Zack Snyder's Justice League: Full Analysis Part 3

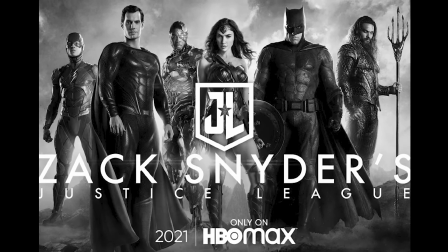[0:00]
Hello everyone and welcome to part 3 of our deep dive into the details of Zack Snyder's Justice League.
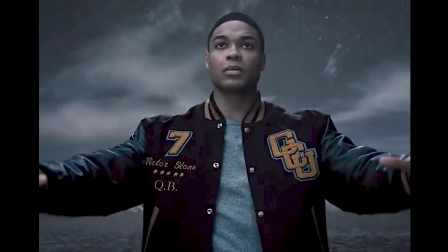[0:06]
This time we get to talk about The Flash, the origin of Cyborg, both of their dads, and take a little field trip to Atlantis.
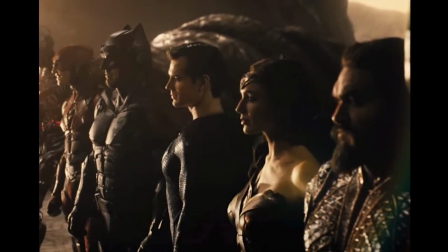[0:16]
In the last chapter we ended with a question, where are the other members of the Justice League?
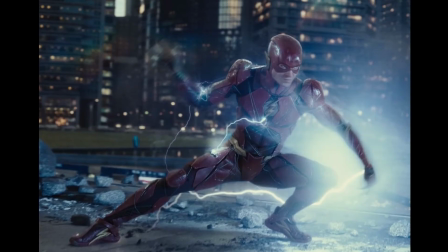[0:21]
And in chapter 3 we begin with our answer. We get our first glance into the life of Barry Allen, or The Flash.
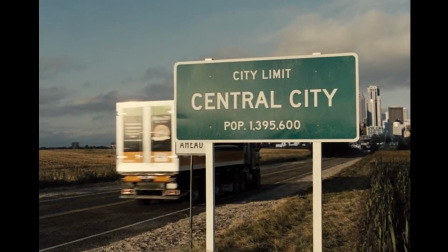[0:27]
The establishing shot of the sign of Central City immediately told the fans which character we were about to meet, which was really exciting.
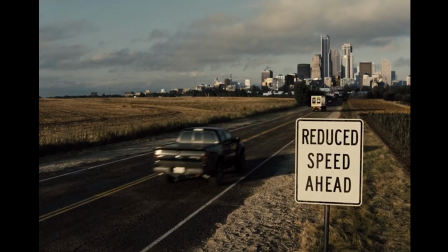[0:35]
The sign next to that saying,
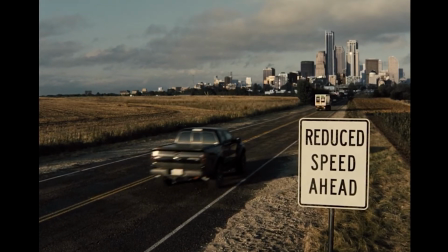[0:37]
Reduce speed ahead, is also pretty ironic given the fact that we're about to be introduced to The Flash, the fastest man alive.
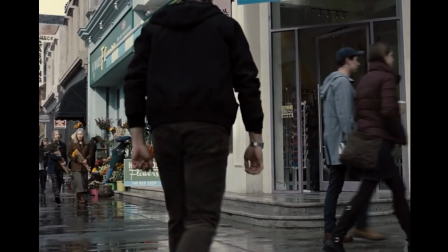[0:45]
It's also funny that The Flash, with all of his super speed, would be late to a job interview.
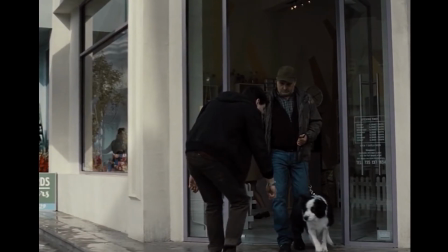[0:50]
On top of that, the job he is interviewing for is to be a dog walker, which was unexpected.
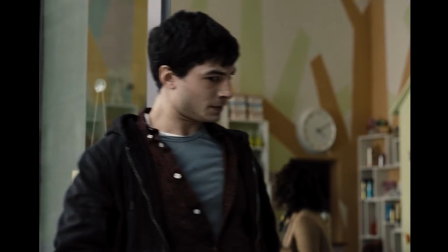[0:55]
He is picking up odd jobs and side jobs, and not really pursuing a full career and making the most of his potential, which he will talk to his dad about later.
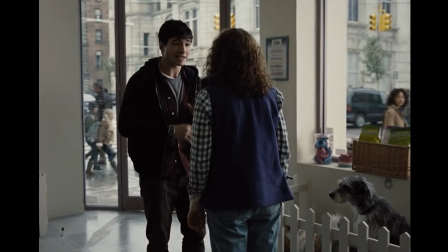[1:04]
I like that we get to see Barry's life in action here, before he discusses it with his father in that later scene.
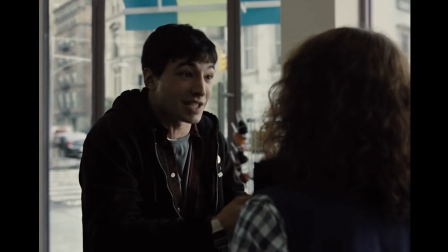[1:10]
The show-don't-tell approach to introducing his character is really at play here.
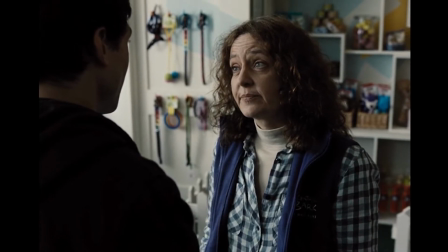[1:14]
I think the best thing about this scene is how our first introduction to Barry Allen immediately shows us his sense of humor and personality.
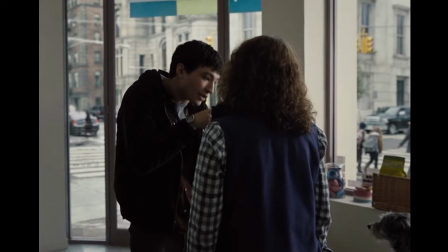[1:22]
Ezra Miller is hilarious in this scene, and I'm not even going to list specific lines, because it's really all of it.
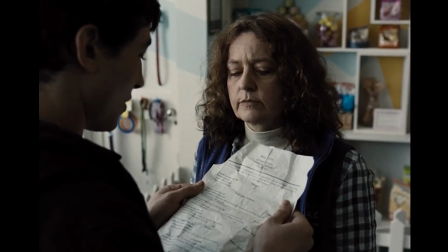[1:28]
His fast-talking antics are really amusing,
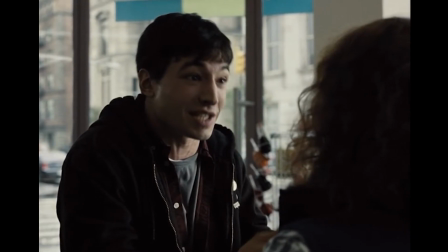[1:31]
and he is lovable as the good kid who is trying hard but stumbling all over himself and incredibly awkward.
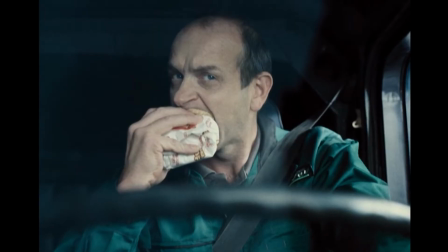[1:38]
We cut between Barry's job interview, a man in the truck from our opening shot who is trying to grab a burger from the floorboard,
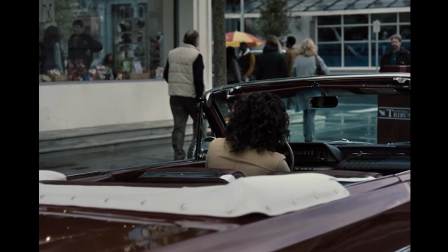[1:46]
and Iris West, who clearly has a romantic spark with Barry as they lock eyes and share a moment together.
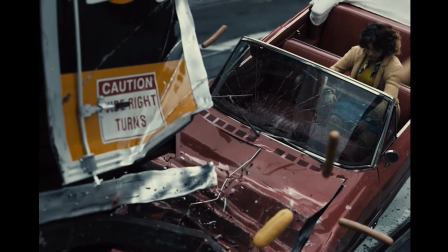[1:52]
The man in the truck slams into Iris' car, and in an incredible sequence,
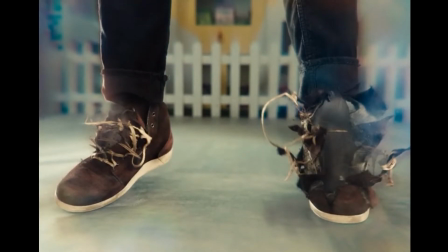[1:57]
Barry turns so fast that his shoes literally disintegrate while the bottoms remain on the floor.
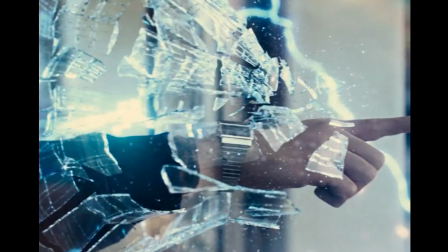[2:03]
He breaks through the glass effortlessly with a touch of his finger, and blue electricity bolts around him as he slides through a world standing still.
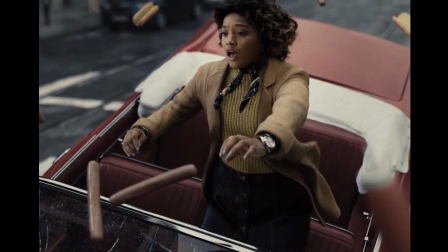[2:11]
His perspective is so fast that the world seems to have ceased moving at all. There is such a beauty to this sequence.
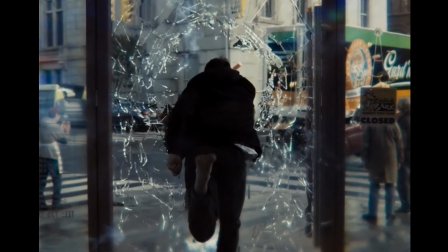[2:19]
Certain shots in particular are just a sight to see, and Song to the Siren, which is being sung in the background, is equally beautiful.
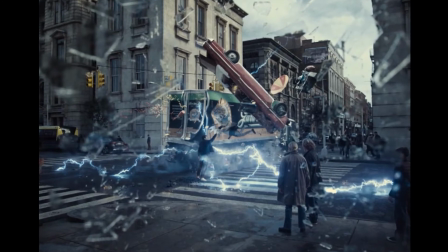[2:27]
The shot that looks through the broken window is my favorite. Aquaman and Lois have each had their emotional,
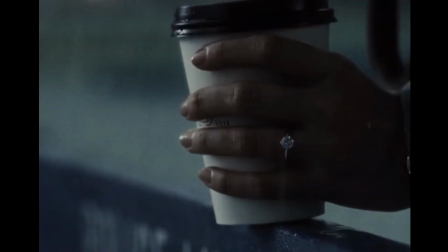[2:33]
slow-motion, musical moment for us to enter their inner world and understand their feelings, and now we get that moment for Barry.
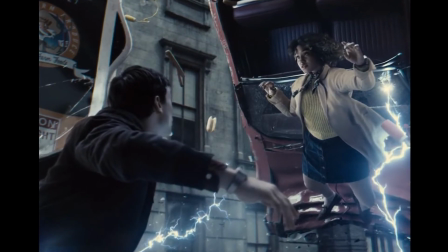[2:40]
As Iris hangs in the air, he turns to grab a hot dog, which is silly and funny.
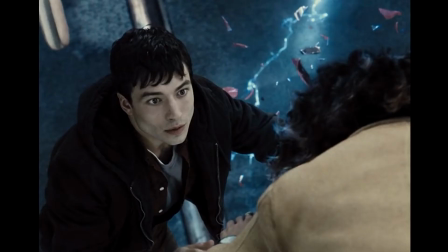[2:45]
He sweetly catches her in the air and slowly, gently lays her on the ground, looking adoringly down at her.
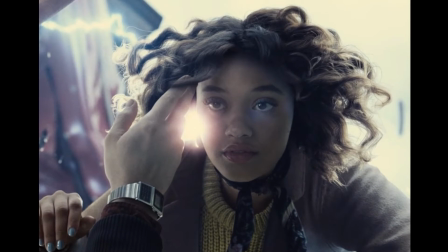[2:52]
There is a sweet intimacy to this moment. The song itself, Song to the Siren, is from Tim Buckley's album Star Sailor,
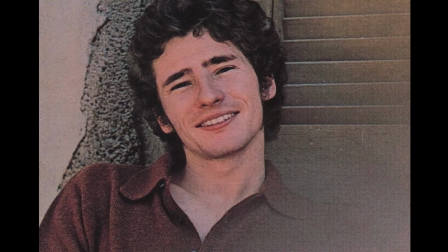[3:00]
and it portrays a sailor who sees a siren singing to try to lure him into the depths.
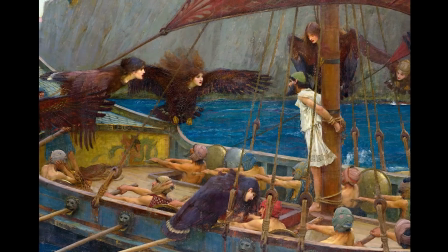[3:06]
In a movie really into mythology, it is cool to have a song using a mythological creature like a siren as part of its song choices, and one can see a prominent example of the sirens in myths like the Odyssey,
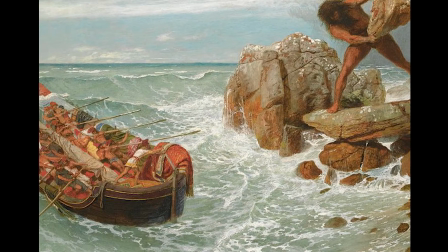[3:19]
which is a Greek epic poem by Homer. In that story, the hero and king, Odysseus,
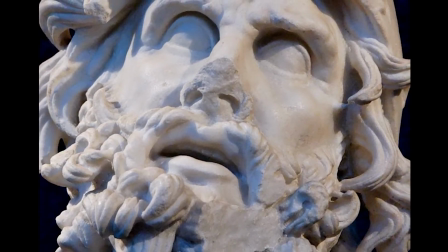[3:24]
is traveling home from the Trojan War in a journey that ends up taking ten years and the lives of much of his crew,
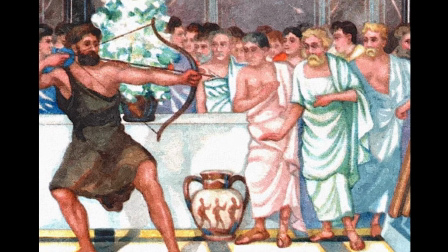[3:31]
as they face a multitude of unexpected trials and foes on their journey home. One of these trials is when their ship sails past the island of the sirens,
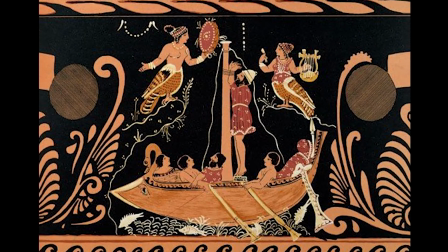[3:39]
whose sweet songs make the sailors want to plunge into the depths to be with them, or they'll ultimately drown.
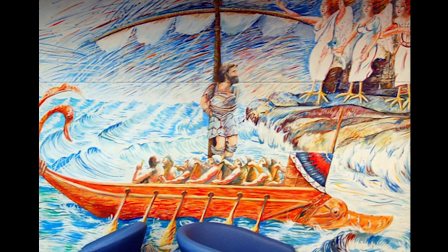[3:45]
The crew uses beeswax in their ears to avoid the temptation, but Odysseus wanted to hear the song, so he was tied to the mast to keep him from jumping in after them.
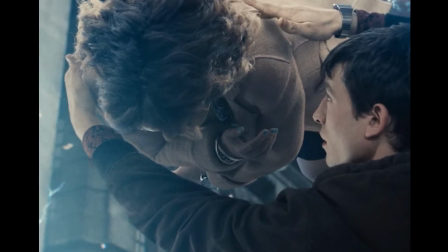[3:55]
Juxtaposed with the visuals of this scene in Justice League, I think the context of the lyrics of Song to the Siren take on a sweeter meaning.